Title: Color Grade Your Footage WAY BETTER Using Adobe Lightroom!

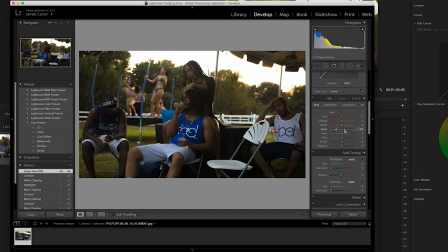[4:09]
If we wanted to make them cooler, we can also shift them that way. This is like a sunset scene, so I'm gonna shift my greens more to that side. We can hit the yellows and maybe we can shift that over to the orange side as well. You can see it's just such a better process.
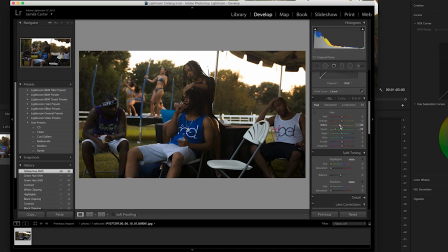[4:23]
So me personally, I'm a person who doesn't really like deep blues. I like my blues to more so lean towards the aqua side. So I'm gonna go in and I'm gonna shift my blues maybe to like an aqua tone, not too unbelievable, but just a little bit, just the slightest bit. And I think that that looks good right there in terms of hue adjustments.
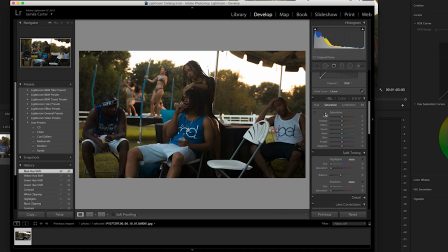[4:43]
So we can hit the saturation tab and we can just adjust the different saturation for the different tones. I'm gonna up the orange just to get our skin tones to pop a little bit more. I think that that looks good. I'll probably up the greens a little bit, up the yellows. make those pop.
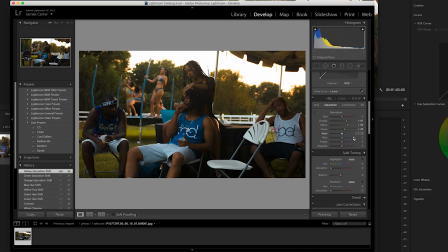[5:01]
I'm trying to think of a color that I don't necessarily like in this that I can really take out. I'm actually going to take the saturation for the blues down just a little bit. I think that that looks good instead of having it all the way up. You can drop it down. We can do that. And like the different tone adjustments that you can do here is just so much better. You can even adjust luminance.
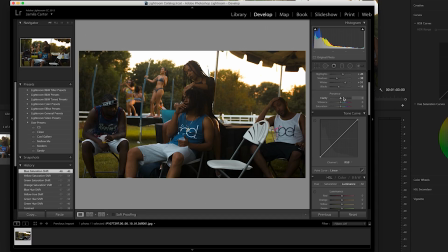[5:18]
One thing that you can't do with this plugin when you're creating a LUT is you can't adjust your clarity, your spot adjustments. Basically, the only thing that you can do in here is just adjust color. So we can do luminance adjustments if we wanted to crank the luminance up in the greens.
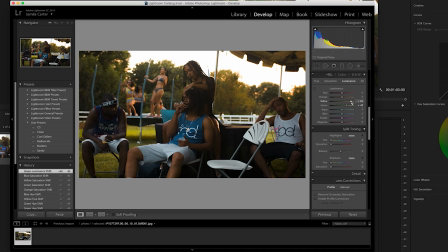[5:34]
We can do that to make those pop. We can crank the luminance up in the yellows. You can see like that just makes the background pop out so much more. We can up the luminance in the reds if we want. Maybe a little bit of luminance in the oranges.
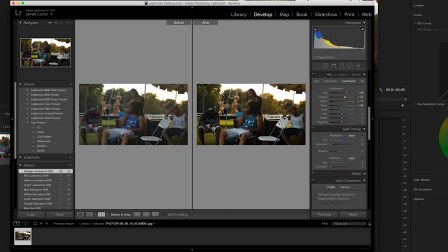[5:49]
This makes the scene just pop out. So if you hit this button right here, you can see the original. And this is the color adjustments that we've done.
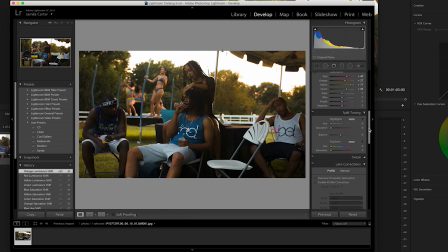[5:56]
And you can see right here, it just makes it pop so much more. We can go through, we can do split toning if we want. I'm not gonna do that. But another thing that I'm gonna show you all that I love that you can do in Adobe Lightroom is you can do camera calibration. So this just adjusts your hue for different tones.
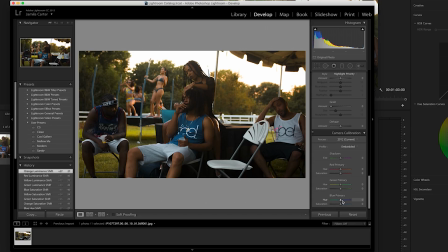[6:11]
So an easy and simple way to get the teal and orange color scheme in Adobe Lightroom is to just go down to your camera calibrations and adjust the blue primary. So if we shift it that way, you can already see shifting us more towards that orange teal. So if we go like that, that looks super cool. You can see it just giving us that orange and teal vibe.
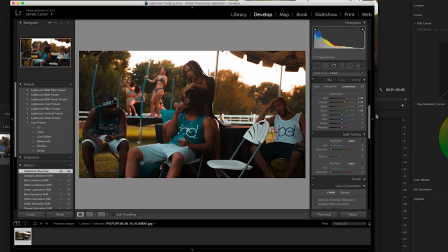[6:31]
It's kind of adjusting our oranges to a weird tone. So we can just go back up to our saturation, or our hue, I mean. And we can see it's kind of shifting our oranges to that way. So if we just want to shift it back just to make our oranges a little bit more flatter, we can do that.
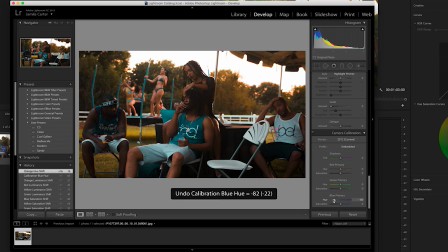[6:47]
You know, we can go back down, or we can boost it way back up again. And, you know, just go back and forth. That's all I like to do. I just like to go and adjust different things, make different things go different ways. And we can even get some tones in those shadows as well. So we will do split toning for a second. Maybe adjust our highlights a little bit.
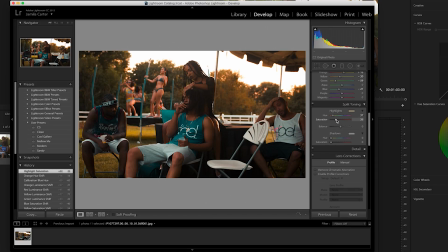[7:06]
Find a tone that we like, and we can just up and down the saturation of that tone. So I'll up that. I'll even put my shadows to that tone as well, but I won't keep it as saturated. I'll just drop it down, just add in a little bit. We can even adjust that to like a bluer tone as well.
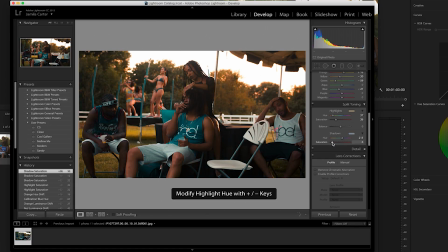[7:24]
That's too blue for me. Drop the saturation way down for that. It's just so many different things that you can do in here. So this right here is a cool little color grade. Like I said, this is the most perfect thing in the world. This is just me showing you all what you can do.
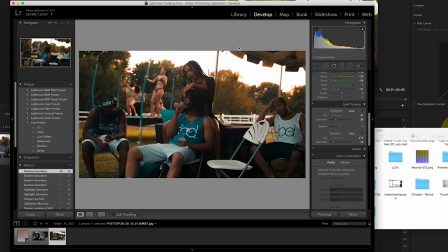[7:37]
All right, so let's say we've come to terms with ourselves that we love the color that we've created. We're ready to export it into a LUT.
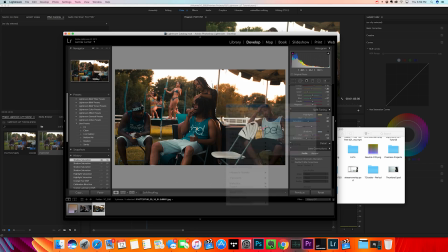[7:46]
If we right click on the photo, in the develop tab, we'll go to settings and we'll just go to copy settings. And we're just gonna make sure that every single thing that we've adjusted is copied.
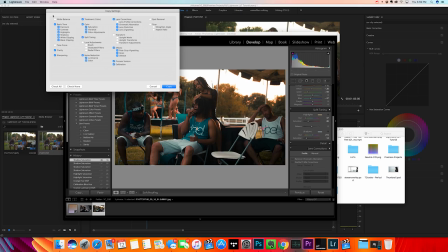[7:54]
Some of the things won't matter because we didn't adjust them. Just make sure your basic tones, your color adjustments are in there. And I mean, you could basically do everything as long as you didn't adjust anything. Just make sure you don't adjust the different things that you can't do, like the lens corrections, the clarity, etc.
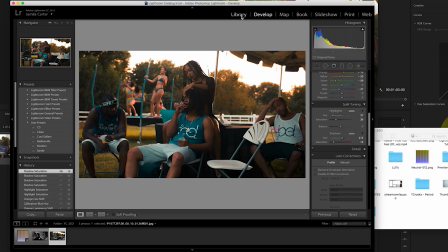[8:11]
So we'll hit copy, and then we'll go to library and we'll hit import.